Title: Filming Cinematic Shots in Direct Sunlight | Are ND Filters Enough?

See, what you're doing with the light is illustrating certain features of the subject or whoever it is that you're trying to film and bringing out those features.
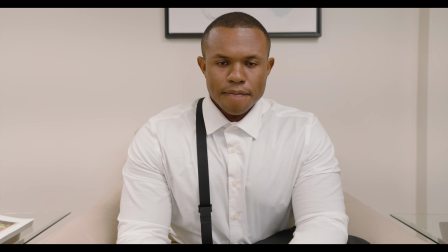So you're bending light, you're manipulating light around your subject. And that's ultimately what you always want to do, even when you're in complete control. If you're inside your house shooting a talking head, for example, you're going to manipulate light. You're going to have your key light, maybe a fill light, maybe a hair light to bring you out a little bit more. So you're front and center, right? So you're separated from the background.
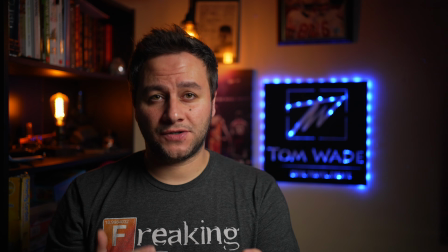And maybe you'll have some colors, maybe a teal and orange, or maybe some blues or whatever to further define the subject, right? Further make the subject pop, or depending on what the subject's wearing, have those contrasting colors, right? To make the image a lot more enjoyable and interesting. That's manipulating light, right? You're in full control, you're manipulating it.
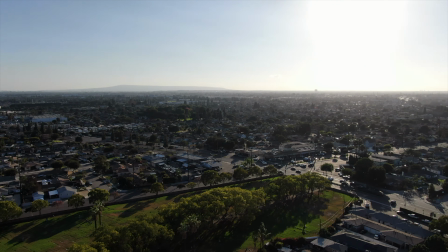The difference is when you're outdoors or when you're shooting guerrilla style, it's a lot harder to manipulate the light because you're dealing with Mother Nature. So how do you deal with, let's say, it's a clear sunny day and then all of a sudden there's some clouds and the sun's playing peekaboo with you and completely changing your image? That's something you have to figure out and deal with. Sometimes, I mean, depending on what the weather looks like, people will just scrap the shoot and they'll have to come back and shoot another day. Other times, it may be a situation where everyone kind of knows and expects that it'll be random and hard to control. So they'll purposely shoot in the shadows, or they'll purposely shoot, where behind a building, where the light is at least to some degree being controlled a little bit, and you're not showing the background, the light in the background. So maybe the subject's talking to the camera and he's behind a wall like this.
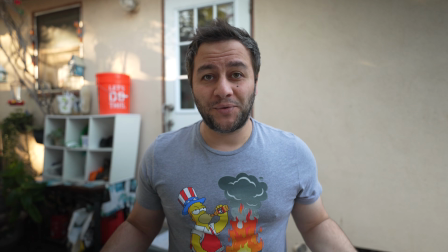I can manipulate this image a little bit more. There's a wall behind me.
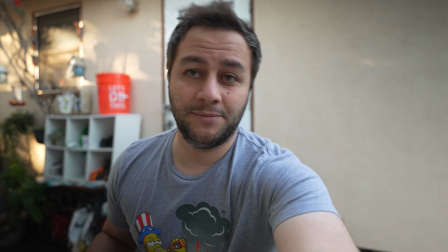Yeah, there's still some light right here, but my point is, it's a lot better than this image, where I can't control what's going on right here, right? I mean, the sun's coming in and coming out. So you can get creative with your shots, right?
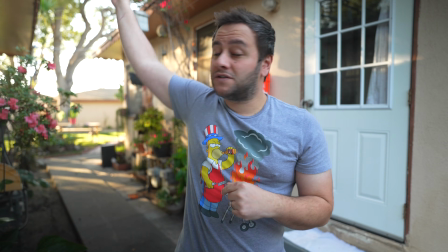Likewise, I like this image right here because the sun, which is now in this direction, somewhere over here, it's shining this way.
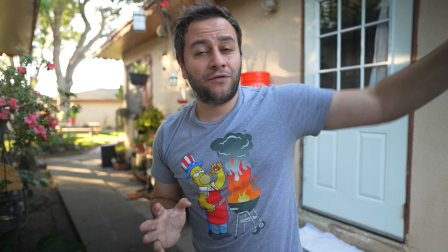So I'm in the shadows and I'm actually getting plenty of reflections from here, and it's exposing me really, really well.
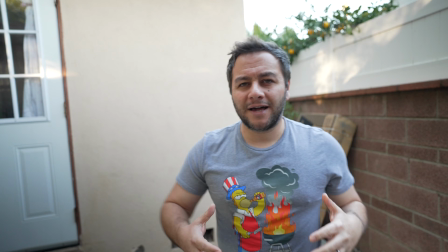If I shoot in this direction, I'm kind of in the shadows. It doesn't look very flattering, right?
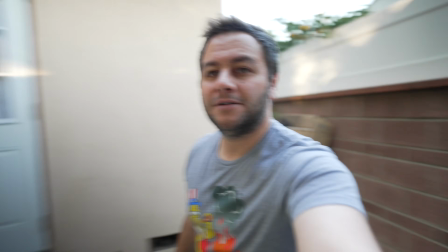There's nothing going on here. It's a little dull. Likewise, over here, even worse, right?
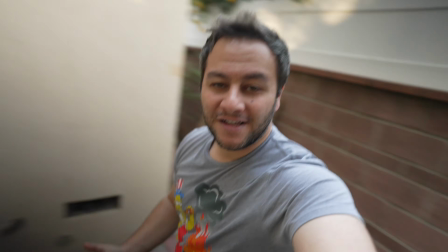This doesn't look good at all. So out of everything,
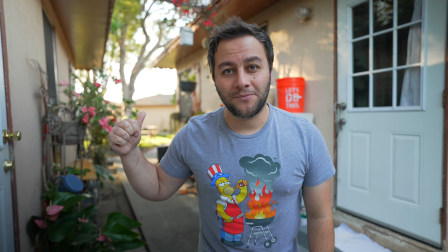this is the most interesting shot. There's things going on behind me and I'm properly exposed. So it's all about manipulating light to your advantage. That's it for me, guys. I hope you found this video informative. And if you did, please consider subscribing and joining our channel memberships. I'll catch you guys on the next one. Take care, everybody.